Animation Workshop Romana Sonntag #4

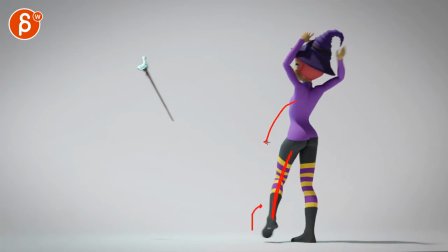737s
this leg and this move will bring her back because this just seems like i'm pushing myself up and i'm dropping but this speed feels like i'm really pushing myself forward which doesn't quite work right there that it feels like a magic which you can argue magic magic but in terms of body mechanics
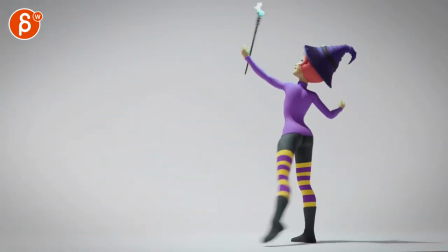756s
it feels like she magically moves over there and
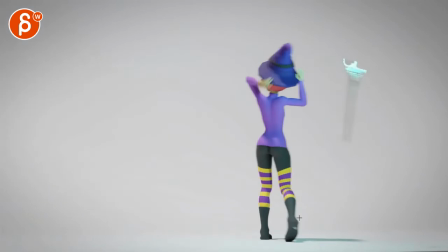764s
that stop is abrupt too she goes over here right there I hate to say this but look at her crack here dang right there that's
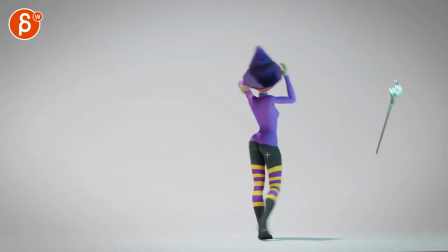779s
where it starts to lock so if you look at that, there's even a bit of a pop.
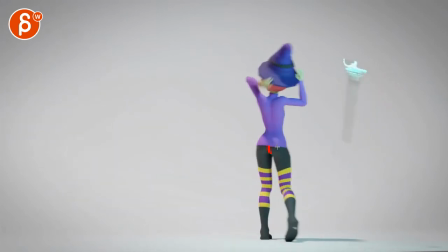784s
If you look at the lines here,
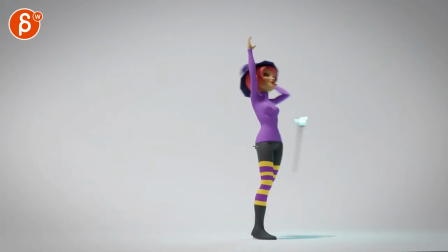786s
how it goes over and it snaps into place and then it just kind of rotates over and then visually you have that weird lock of this line. This line, hold on, let me just bring this back and draw a line here. You can see how it totally pivots off of that visual line there.
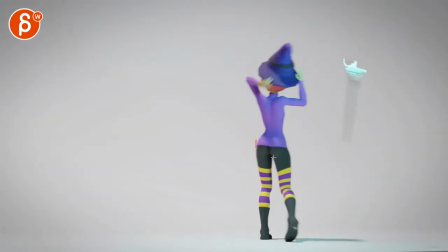805s
So it's a bit It's a weird combination of you moving over and then pop into place,
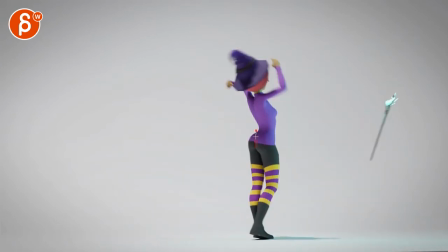811s
stop too fast, like there should be a stop, stop, ease in and then come back. It's kind of a weird over here, I'm exaggerating, how far she has to go over here. Not this far. But you want to go over here, maybe till here and then come back into this and I think that is also
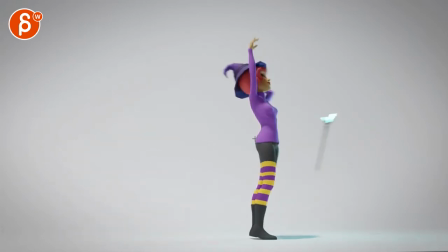828s
going to help you in terms of not pivoting off this super straight hip line here. just kind of a visual weirdness there it's
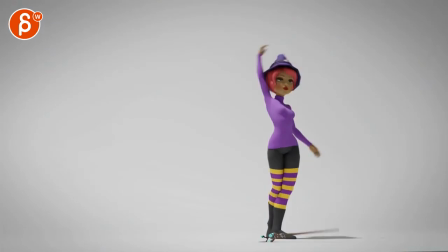845s
almost it was like you want to add half a second to the end we're getting to the end here so
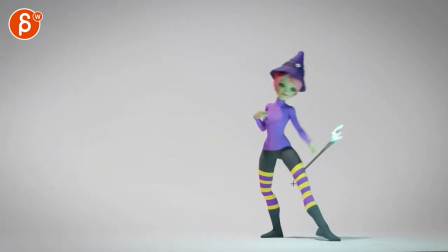854s
she goes over there I buy this there's a bent leg which means that she can push the leg this way and she's leaning a bit so I think that weight shift I buy
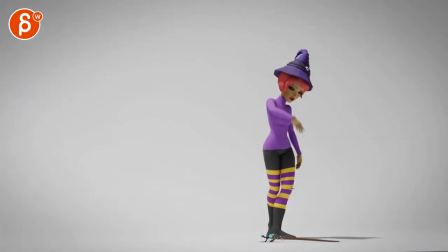864s
but then you go over
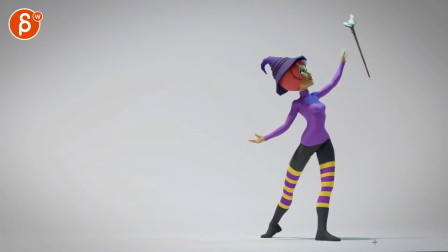871s
there oh it's the way you cut it so you have this frame and I have two more frames of nothing so I would just cut that
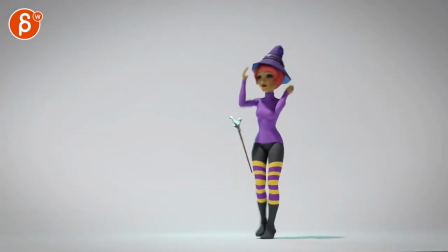879s
because right now we're heading into energy freezes but even then it feels like you're doing war and you almost want well depends
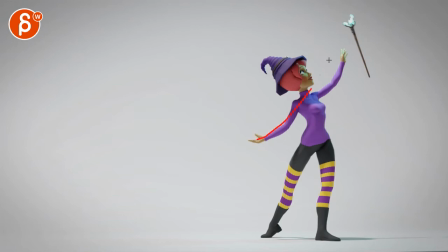888s
what comes afterwards but it's almost like you want to hold this pose kind of ease into this with a little bit of
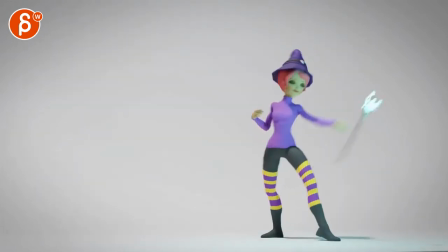893s
overshoot and come back there's something where it's almost like introducing a new idea and then we're cutting out of it.
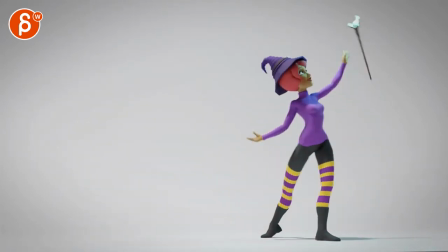898s
We're not finishing it.
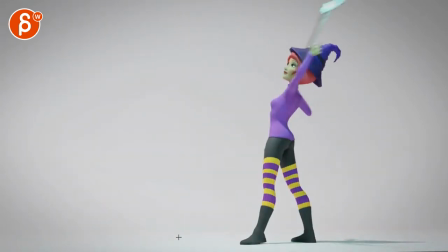906s
So I think that would be generally for just weight shifts and the roots and all that good stuff.
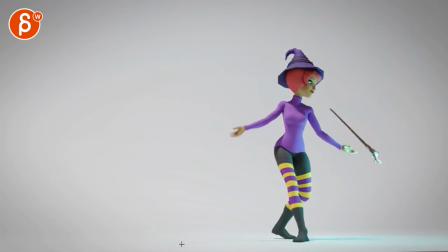914s
I think overall from here on like your hands and your arms seem really nice.
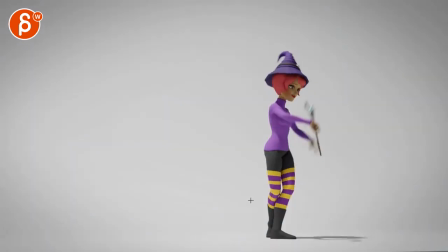922s
There's some good stuff there. Hold on let me just go. Let me check one arm here. Look at this guy.
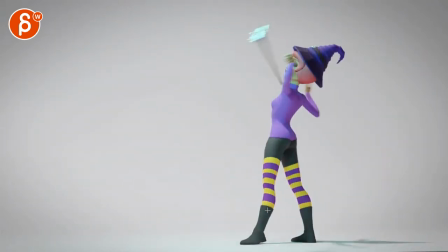929s
And by this guy I mean the arm.
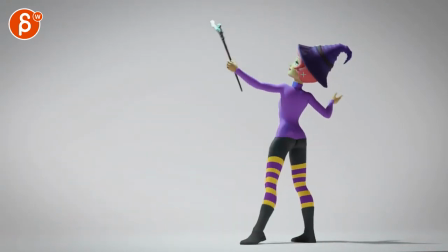933s
This feels a bit weird spacing-wise. When it goes over here, right
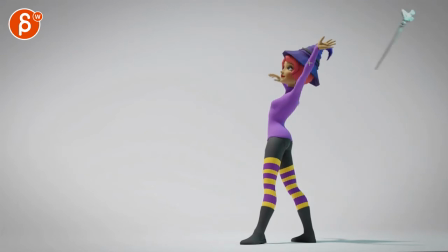941s
through there, it has a nice arc, and then right there, it's a pop. Oh, we're back to where I mentioned the pop in here, you can see it in the arm, it kind of pops over,
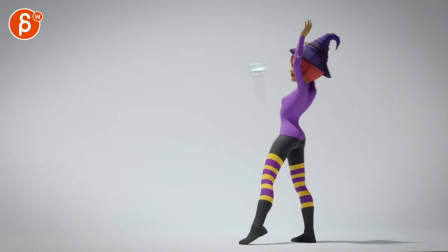954s
and then it's small and spacing again, and then it has this weird lock of almost through here,
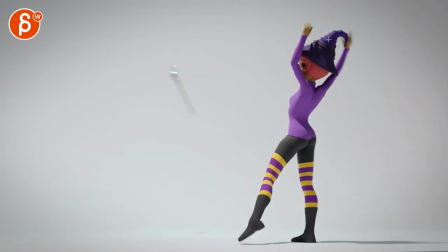960s
that wrist is locked in space, versus going over this way, this way, this way, and coming back.
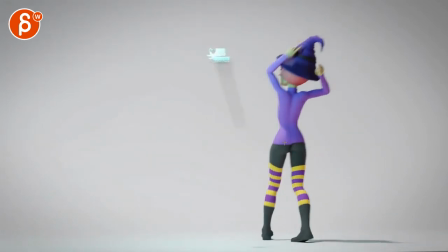966s
Watch out for that.
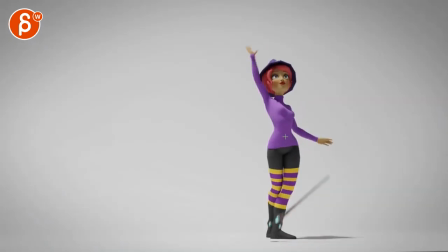971s
It's okay. That's nice. That's cool. Let's look at this one.
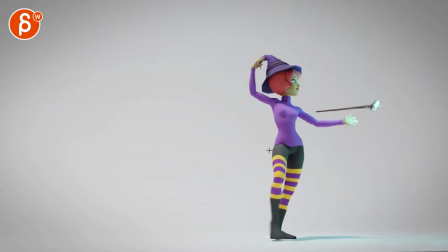978s
Again a little pop there, which we talked about. That's nice.
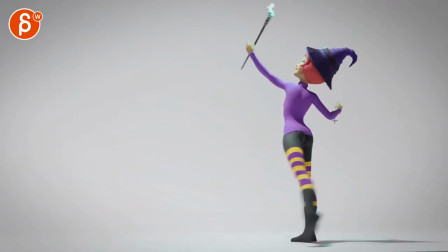984s
Oops. Something right there.
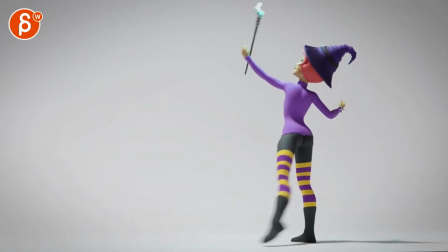988s
Again a little pop there. Something that's suddenly too fast. I'm looking at the spacing, and then here from here to here, it's suddenly too fast. Which, and again, that's where that leg suddenly feels too fast and pops. But hold on, hold on.
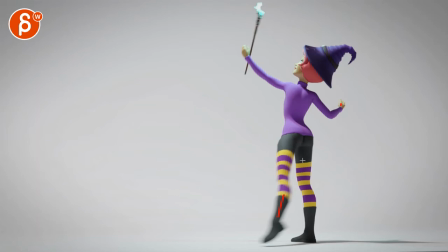1009s
What is this? Frame, there's a frame. 121 for me, hold on, hold on.
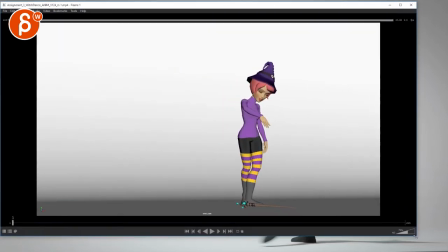1015s
Let me just quickly check something here.
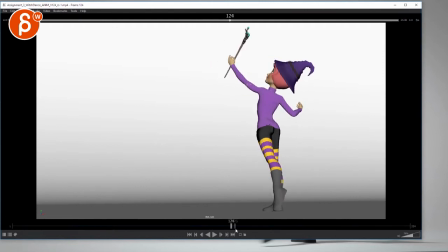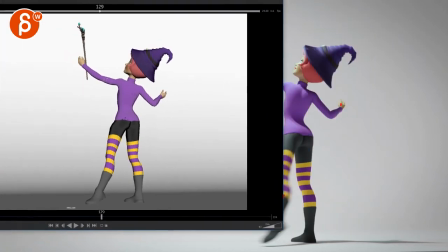1025s
This might be in your render. Sorry, I have allergies.
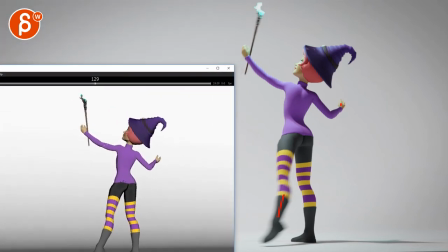1030s
Just for some reason this morning. really kicked into high gear okay hold on so
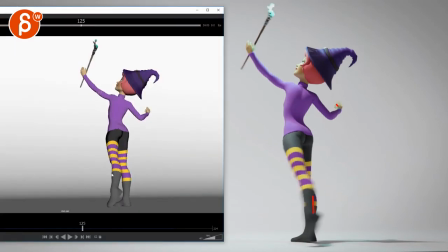1040s
you have one frame all right so we're here and then you have one frame here oh
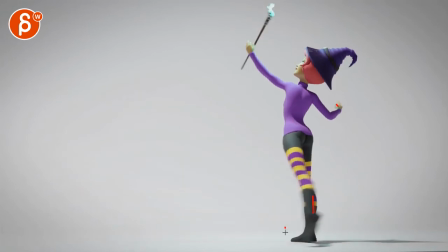1051s
look at that it's your render
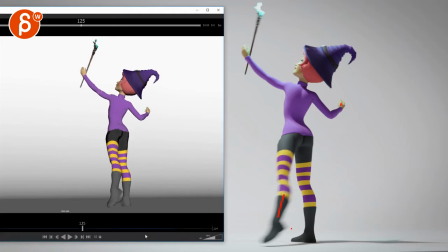1054s
your render is missing frames ah see that we're missing this frame ha i see so
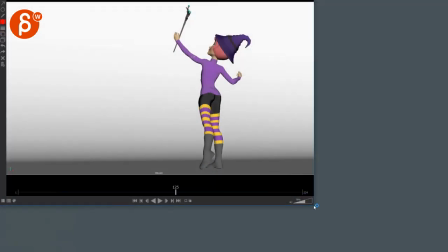1065s
that with that in mind let me quit this and look at that well
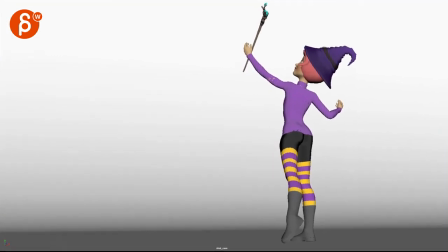1073s
well well i thought well let's look at the render it's gonna be all nice and i could judge the motion blur so
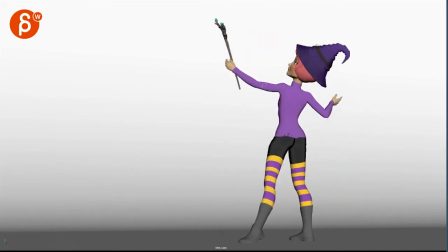1082s
performance wise it'd be the same at the very beginning but yeah
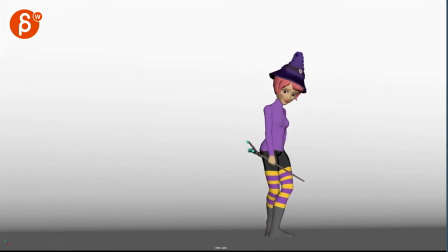1089s
yeah yeah your your pops are gone
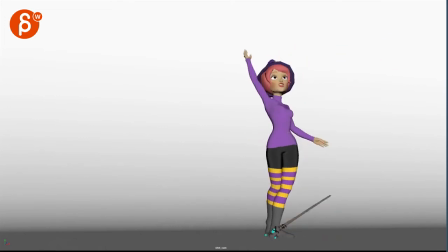1096s
ah okay so all my pop comments i would say disregard it's like disregard a lot of my first 18 minutes holy moly but interesting that's still good to know so that if you put your render on your demo reel um
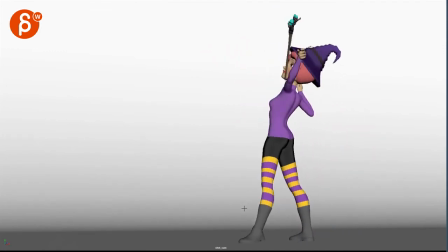1115s
red flag don't and put your play blast on there check your render
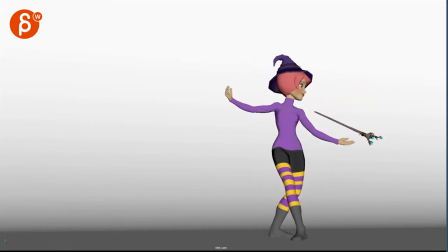1124s
All right, well, let's continue, then, looking at arms,
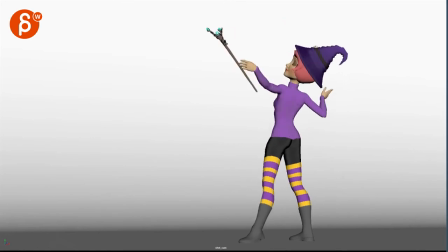1129s
yes, much smoother, so we were stuck with this arm here.
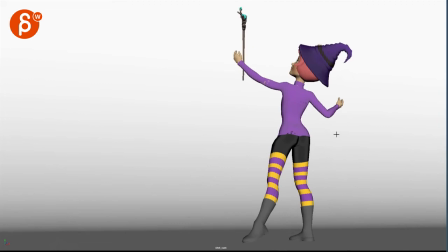1135s
I have a, I'm suspecting this is an IK arm, or it could just be a visual thing just right through there, but it feels like it was a bit too straight, giving this a little bit of an IK arm feel,
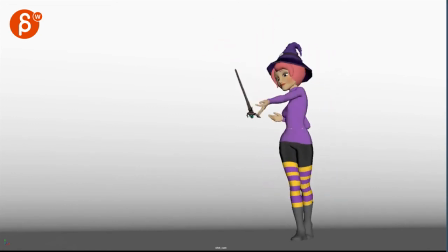1146s
so how the wrist is kind of changing, but that, I don't know, that's Kind of up to you to check.
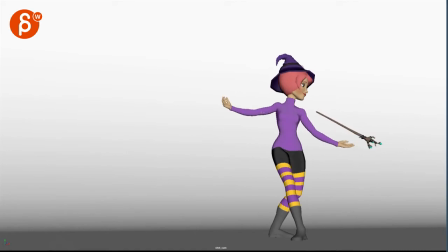1154s
It seems pretty good, even though through here, that arm seems almost a bit separate compared to what the rest of the body is doing.
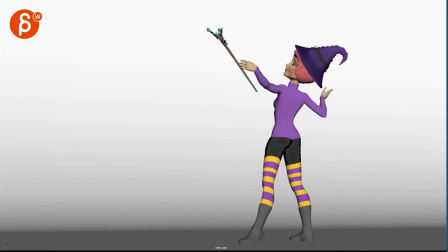1162s
Giving this potentially an IK thing, but right through there, it just is too IK-ish for me. Even if it's FK, it feels like you want to add more of an arc to get into something like this.
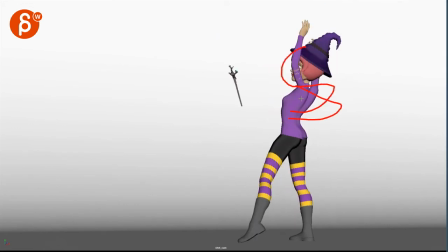1177s
It just feels like suddenly you're a bit too straight.
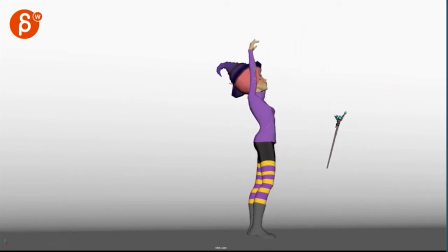careful through here we're in a sticky frame again where that wrist just kind of locks and comes down a bit too straight so if
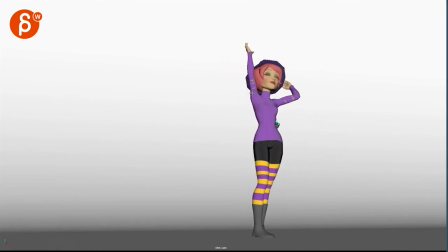1195s
you're going this way you want to have maybe that kind of a move a bit more of an arc in there you're coming out here which is nice but here you're just getting into sticky frame right through there coming
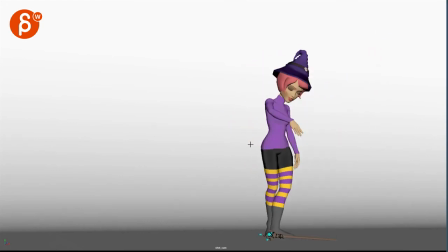1209s
down a bit too straight and it feels a bit to IK-ish. Hold on, let me see.
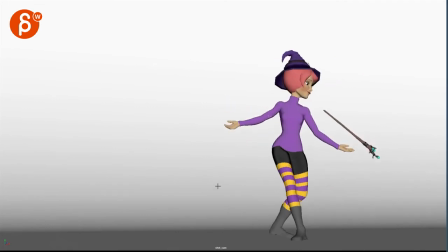1216s
No, you still have the sticky frames at the end, so I would still cut out sooner. Looking at the head,
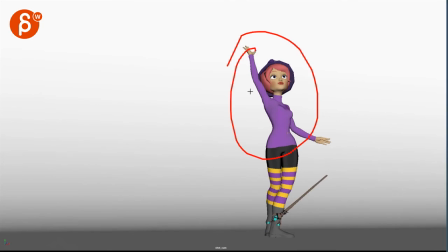1224s
so same, the stuff that I talked about at the beginning still applies, how this comes back the same way, same way, no eye contact, which is could be subjective, that could just be me.